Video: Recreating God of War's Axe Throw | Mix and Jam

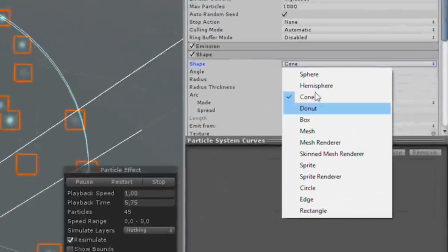One for the glow of the axe that uses the mesh as a shape for its emission,
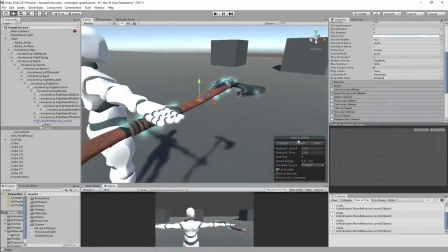and another for when the axe is cached with a single emission of a bunch of particles.
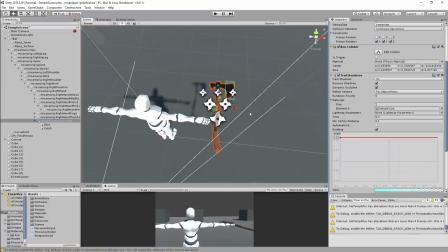I also added a trail renderer to the axe as well. To improve in animation a bit more,
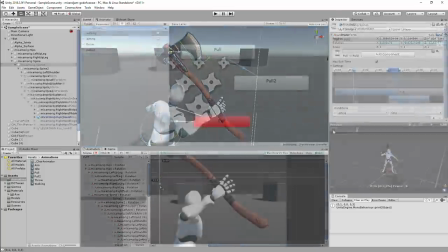I did an extra animation state for when the axe is catched to make the motion have more impact.
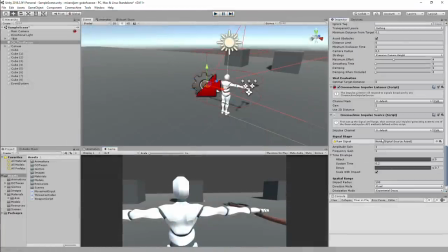To add even more sense of impact on the catch,
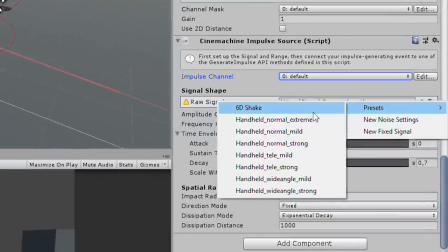I added a screen shake to the camera by using Cinemachine's Impact extension and called it Encode.
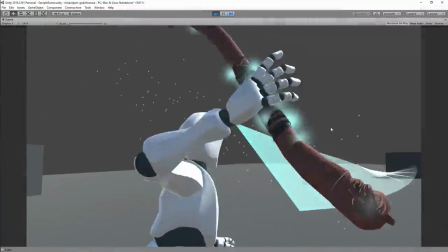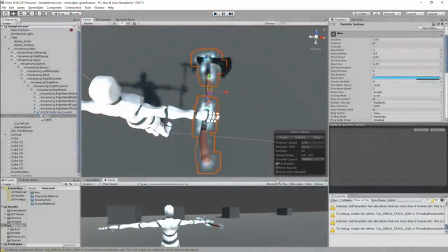I refined the particles and trail by changing their material and
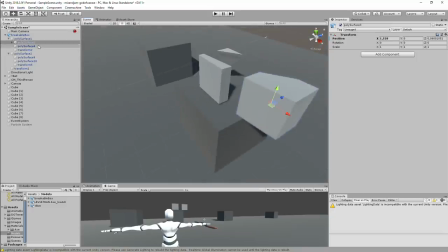just for experimentation I added some breakable boxes I did on the scene so the axe could break them
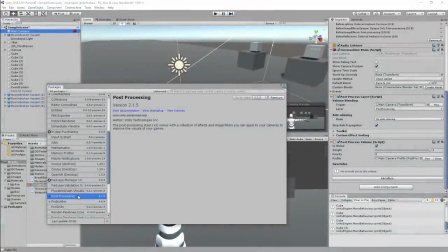and then finally I added some post-processing to add some effects to the camera
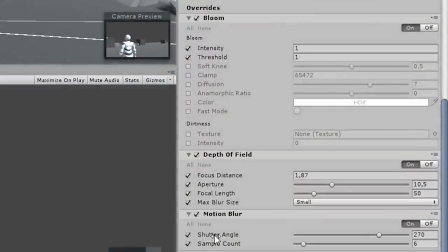like bloom depth of field and motion blur after some minor adjustments, this is how it turned out.